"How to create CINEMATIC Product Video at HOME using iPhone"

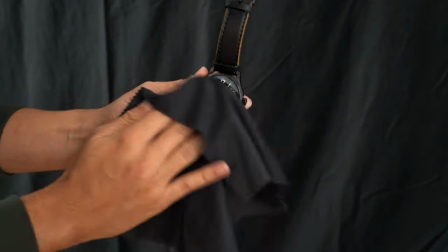(4:12)
Also make sure to clean your watch to remove unnecessary fingerprints. We want to make it look like it's straight out of the box.
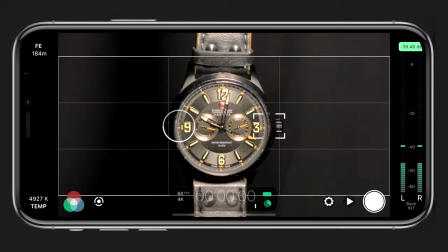(4:19)
After that I placed my tripod close to the object and centered it in the frame. Next, I darkened the room so I can work with one light. Now let me show you my camera settings for getting the best quality out of my videos. As I've mentioned before, I use Filmic Pro to shoot all of my videos. If you're not familiar with Filmic Pro, I have a bunch of tutorials that you can check out to get started. I will leave a link somewhere up here. But basically with Filmic Pro, you get full manual control for exposure, ISO, shutter speed, focus, and zoom.
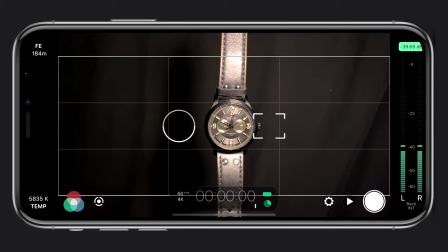(4:50)
So the first thing I do when opening up Filmic Pro is choosing my camera.
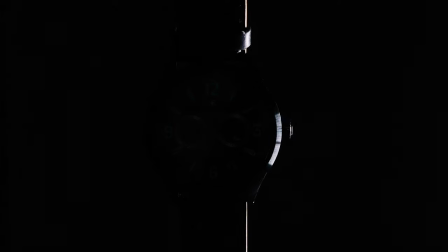(4:55)
I went with the tele lens because especially when filming product videos, you want to get those nice close-ups or detailed shots. If you can attach a macro lens, even better. I also like switching between wide-angle lens and tele lens to get more dynamic shots.
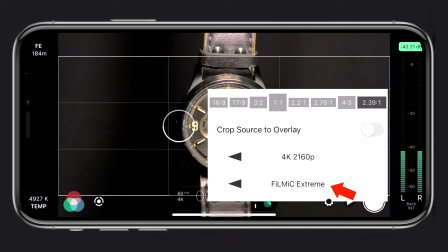(5:10)
For the resolution, I shoot in 4K using the Filmic Extreme codec. 4K has more detail and allows me to crop in in post-production.
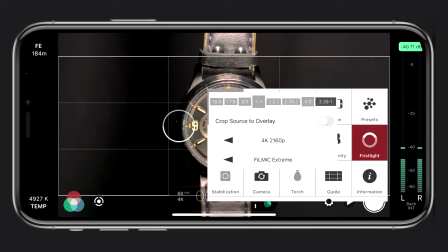(5:18)
This way, I can also use keyframes to create movements. As for the frame rate, I will be shooting most of it in 25 frames per second.
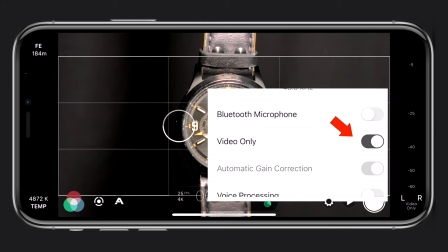(5:27)
Since I won't be using the audio, I will set it to video only, and because my iPhone is on a tripod, I turned off image stabilization.
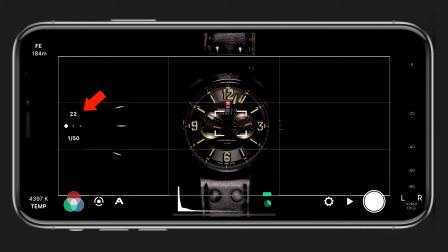(5:35)
Next is to set my ISO. I leave it at its lowest so that I won't introduce noise into my image. My shutter speed is set double my frame rate which is 1 over 50 of a second. I make sure my shutter speed is locked so that I can only adjust the ISO if I have to.
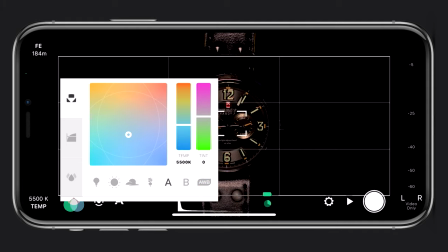(5:52)
As for my white balance I've set it to 5500 Kelvin since the lights I'm using is set to that temperature. I make sure I lock it so that no color shifts will occur during the shoot. My picture profile is set to log, which gives me more flexibility in post to color grade.
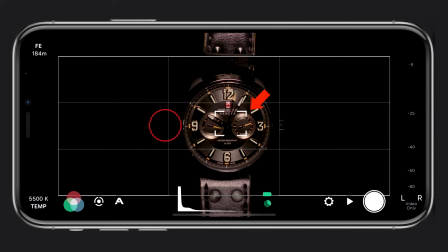(6:09)
At last, I set my focus and lock it.
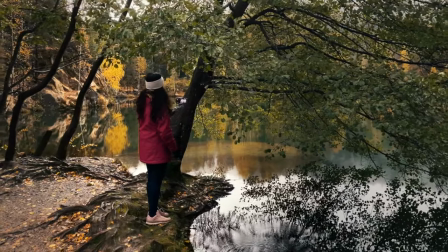(6:13)
On smartphones, you don't get a lot of shallow depth of field because of their fixed aperture, but since I want everything to be in focus anyway, this wasn't an issue. So lighting your subject really depends on the product. I personally think that this watch works well for moodier contrast scenes because of its reflective black metal.
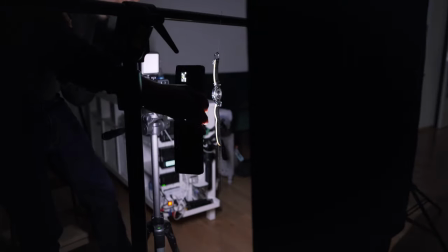(6:32)
So I decided to use more of a focused light so that the audience can focus their attention more on those highlighted details. To create that dramatic effect, I use the foldable light. I've set the light to 5,500 Kelvin, which represents daylight and the output is at around 30%.
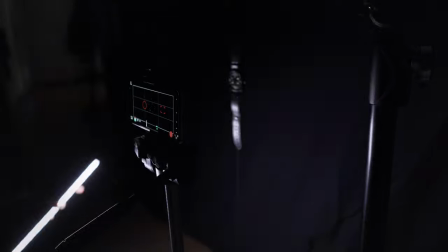(6:50)
I simply moved the light over the subject from different directions and played around with it to create these interesting reflections on the watch.
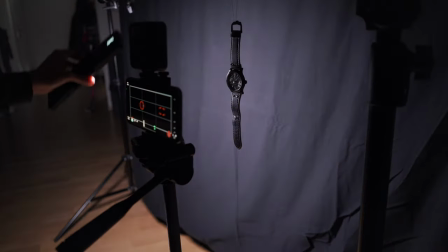(6:59)
So I go from complete darkness to highlighting certain parts of the watch. I preferably like to do this slowly because I can always speed up the video during post-production if I want to.
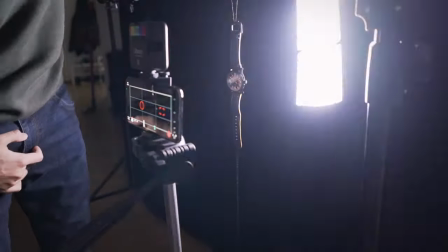(7:11)
Experiment around with it and see what works. I really liked the effect where I swung the light behind the watch. It sort of reminded me of Star Wars. Another effect that worked really well was of the watch flashing really quickly.
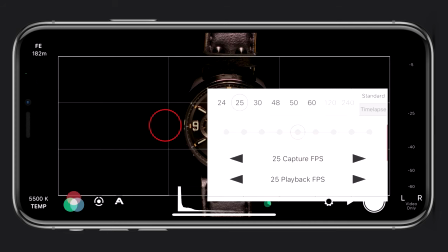(7:24)
The way how I did this in Filmic Pro is that I've set the camera to time-lapse mode with a shooting interval of one second. So again, I moved the light in different directions to highlight certain areas. In post, I cropped in, added keyframes to add movement, put in some sound effects, and there you have it.
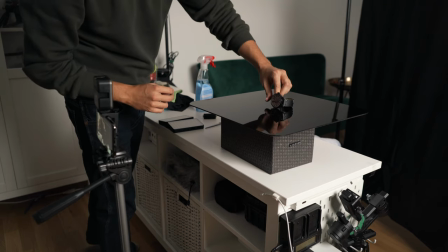(7:42)
For the next scene, I placed my watch on an acrylic black backdrop that I got from Amazon for $18. This backdrop is great for smaller products, creates beautiful reflection and adds depth to the subject.
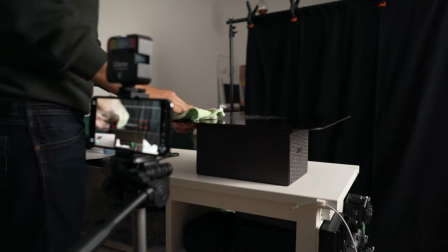(7:55)
I make sure to clean the surface to remove any dirt or dust particles.
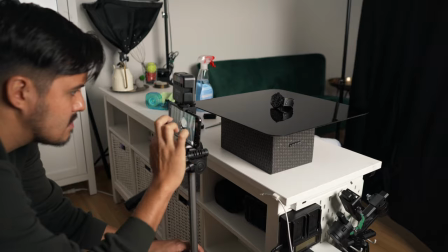(7:59)
I placed the watch in a way that would look appealing and started recording.
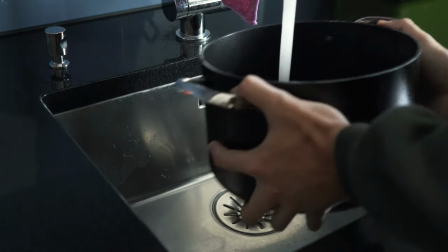(8:04)
For my last scene, I took out a pot from the kitchen, filled it with water and used the black backdrop to make the water pitch black.
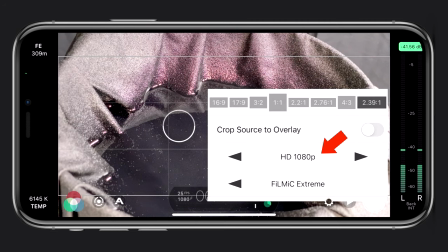(8:12)
As for the camera settings, I changed the resolution to 1080p so that I could shoot in 240 frames per second.